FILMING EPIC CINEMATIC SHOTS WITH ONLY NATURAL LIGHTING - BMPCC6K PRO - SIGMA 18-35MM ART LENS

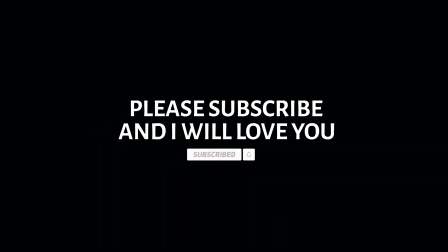(0:15)
What's up guys, hope you're doing great. This is your boy PHOTOSHOOT and welcome back to another video.
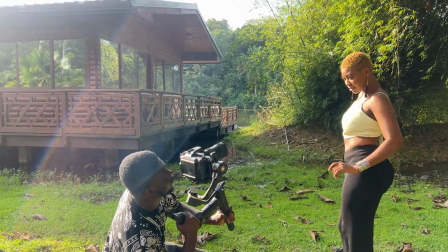(0:20)
In today's video, we're going to talk about how to shoot cinematic videos with only natural light.
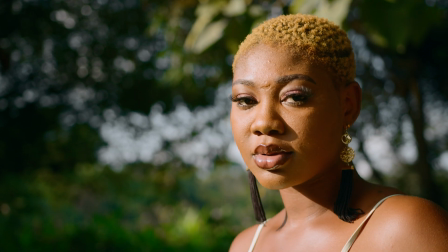(0:25)
Let's get right into it. In my filmmaking career, I've realized that shooting with natural light is really daunting.
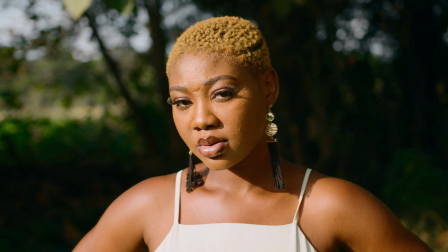(0:31)
It's really challenging for a lot of beginners, including myself.
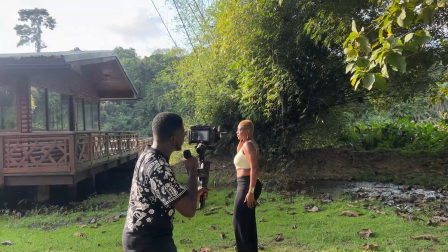(0:36)
When I started out, it was really daunting. So I'll find myself shooting indoors because I could control my light as I wished.
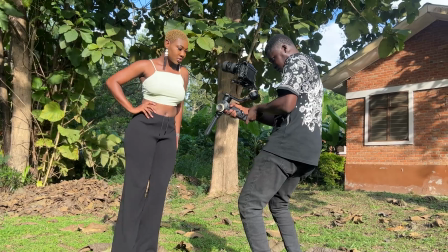(0:42)
But little did I know that if I challenged myself shooting outdoor with just natural light,
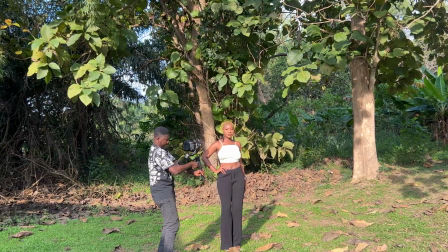(0:48)
I would have been introduced earlier to a number of situations that would have pushed me beyond my limits in terms of my creativity.
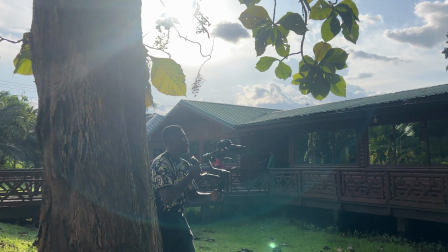(0:55)
And that's what I want to inspire you today, so that you go out there and shoot with natural light and see how good it can be.
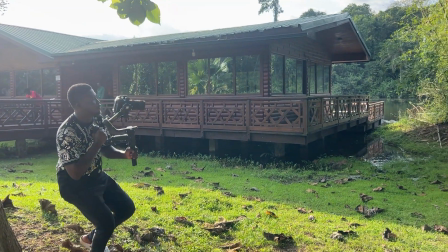(1:02)
And sometimes it goes beyond what you can always even imagine.
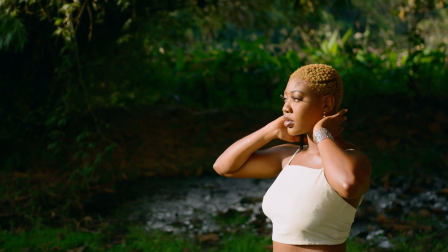(1:06)
I'm going to use this sequence that I shot during a music video, B-rolls of the female model,
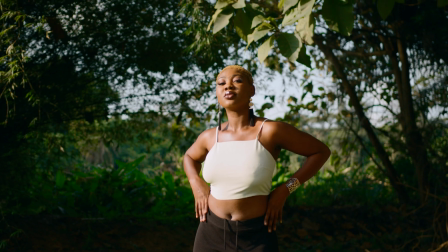(1:12)
as reference material so you can understand my camera movement up against the sun, which of course is our natural light and our only light source.
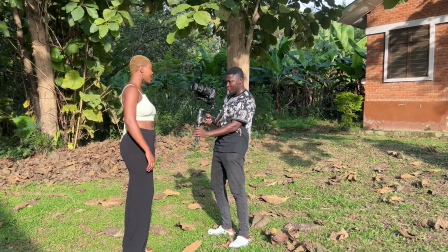(1:20)
I decided not to use any other modifiers like the reflector,
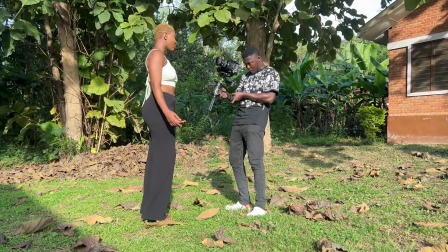(1:24)
which is also very important if you're shooting backlit subjects and you need to bounce back the light.
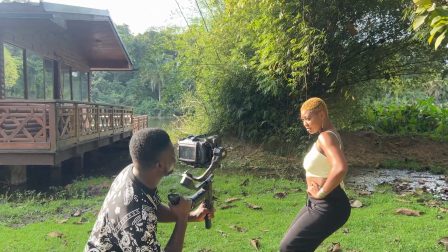(1:30)
I've made a lot of videos about natural light and shooting with it for photography and filmmaking alike.
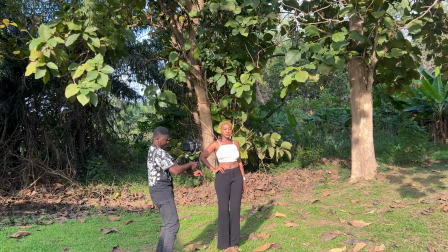(1:37)
So if you want in-depth information and knowledge about starting out shooting with natural light, I have a lot of videos here.
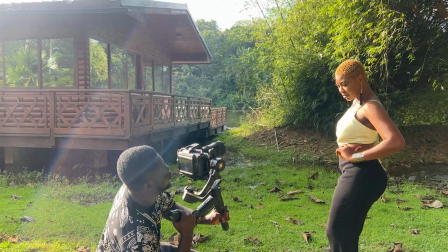(1:43)
I'm going to link them down in the description below because I'm just going to touch the surface and talk about things extensively.
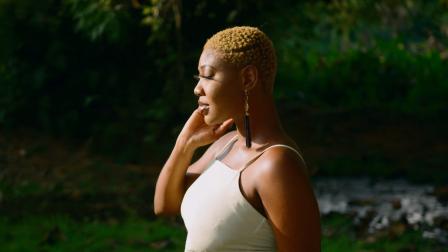(1:49)
So if you find this video a little bit confusing, kindly go check those videos out.
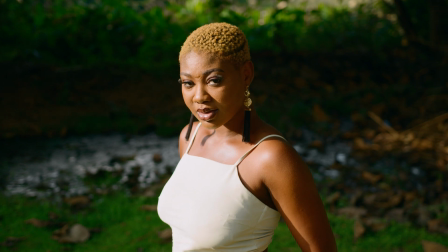(1:54)
They are down in the description below once again. Then quickly hop here when you're ready to take up the challenge.
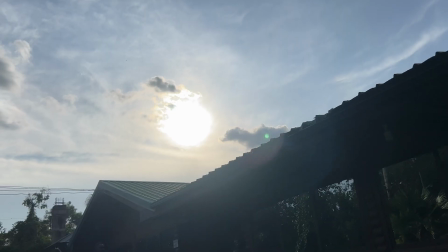(1:59)
Because natural light changes as you film, and by time, you might find yourself trying to cheat with modifiers,
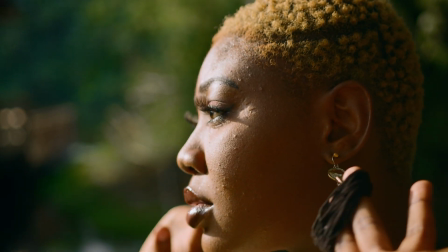(2:06)
with artificial lights to shoot back into the areas that you had light moments ago, but it's not there due to the time changes.
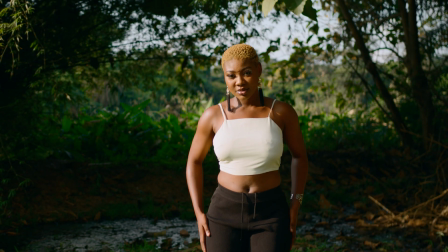(2:13)
For me, pushing myself beyond my limits is very important to me.
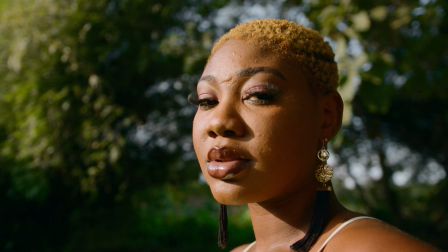(2:17)
So looking at what my modifiers would do for me, what I do is I chase the sun and conforms to what its light quality turns into.
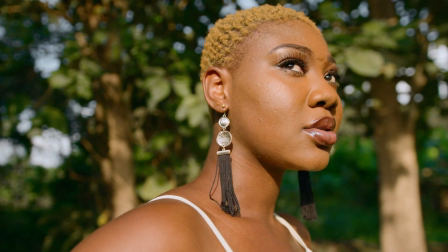(2:24)
Looking at these shots, the position of my camera tells exactly where the light is coming from.
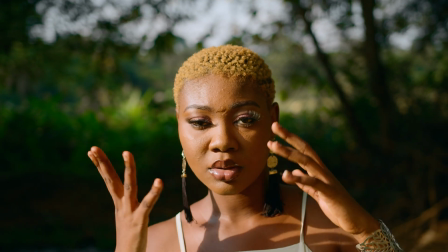(2:29)
Also being demonstrated by how it hits my subject and wraps around her.
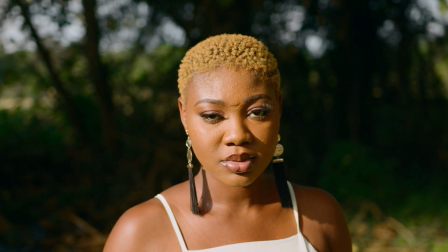(2:33)
What made my work a little bit more easy is because it wasn't an overcast weather, and so the dynamics were a little bit lenient.
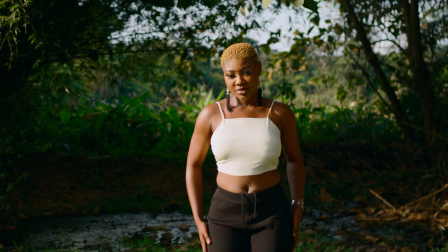(2:39)
But I realized I was shooting with a lot of harsh lighting, and so I harnessed it and had my subject stand against a background that's a little bit dark. And so here, what I'm explaining indicates that if you're filming a subject in the scene,
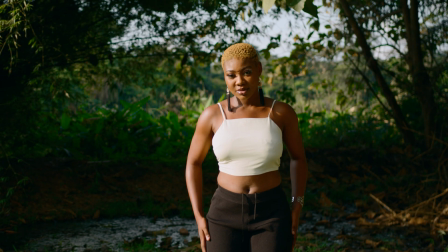(2:51)
your background is also very important to add up to the composition and also to show what your focus will be.
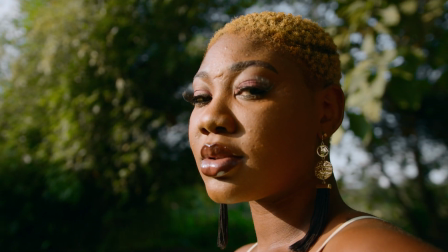(2:58)
Here, the light is hitting my subject directly, and so it's easy to find what I want you to focus on.
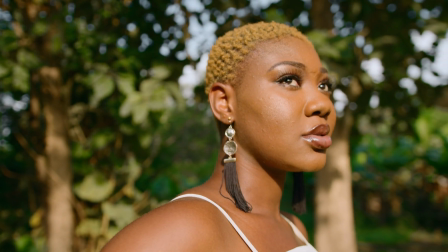(3:04)
And it also makes it very easy for my cinematography because when I'm changing my exposure, I can easily separate my subject from the background.
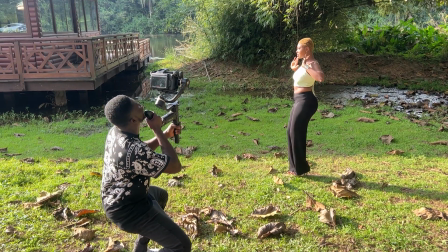(3:12)
So wherever that you turn to, you should be mindful of your background,
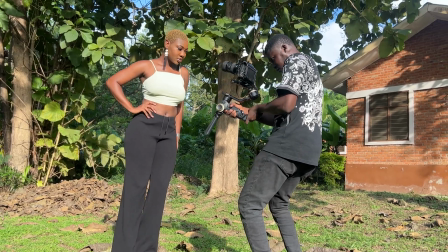(3:15)
because the light hitting your subject isn't just enough, but where the light is touching and where it isn't.
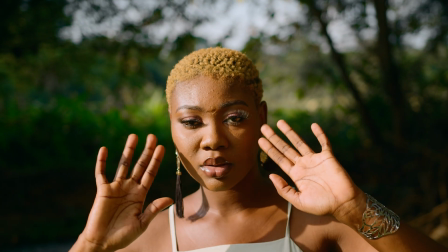(3:21)
And because you don't have full control over the sun, you're going to find yourself changing your settings most often than not.
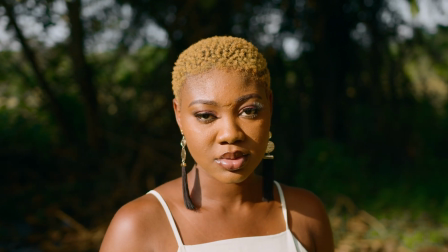(3:27)
And because of that, I always use a variable ND filter so that once I key in my camera settings, I don't touch them at all.
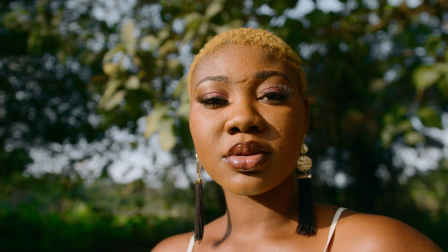(3:33)
I only come back to my camera settings when my variable ND filter can get me as far.
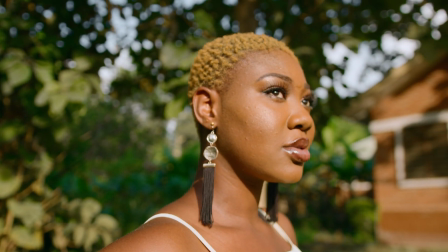(3:38)
So I consider my background, my model positioning, where the light is hitting and where the light isn't, which are very important.
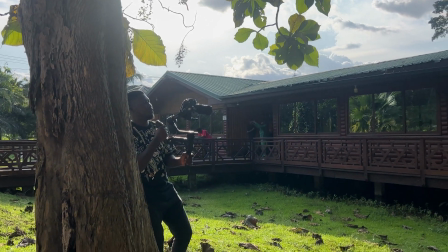(3:45)
You don't always blast your light directly to your subject, but you also look at where it's coming from, where to position yourself.
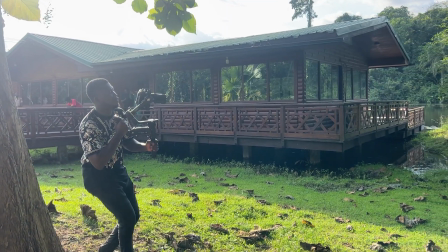(3:52)
And this brings me to the most challenging situation where a lot of filmmakers try to shy away from, and that is backlighting.
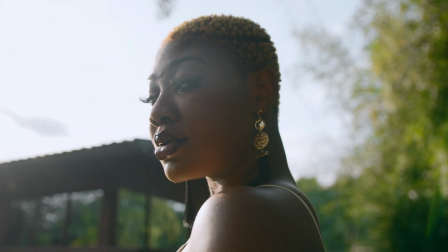(3:58)
In this particular shot, you realize that the light is right behind my subject,
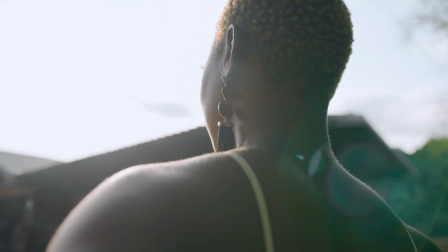(4:03)
or literally in front of my subject, but because I'm standing right behind her, the lens is shooting towards the subject,
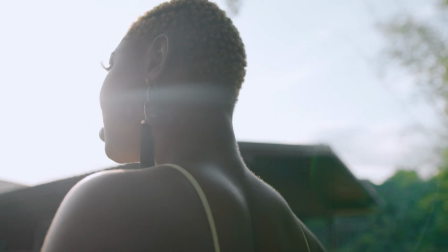(4:09)
which is blocked by the light, and so you just see a slit of light around the edges of my subject, and that's what the backlighting actually does.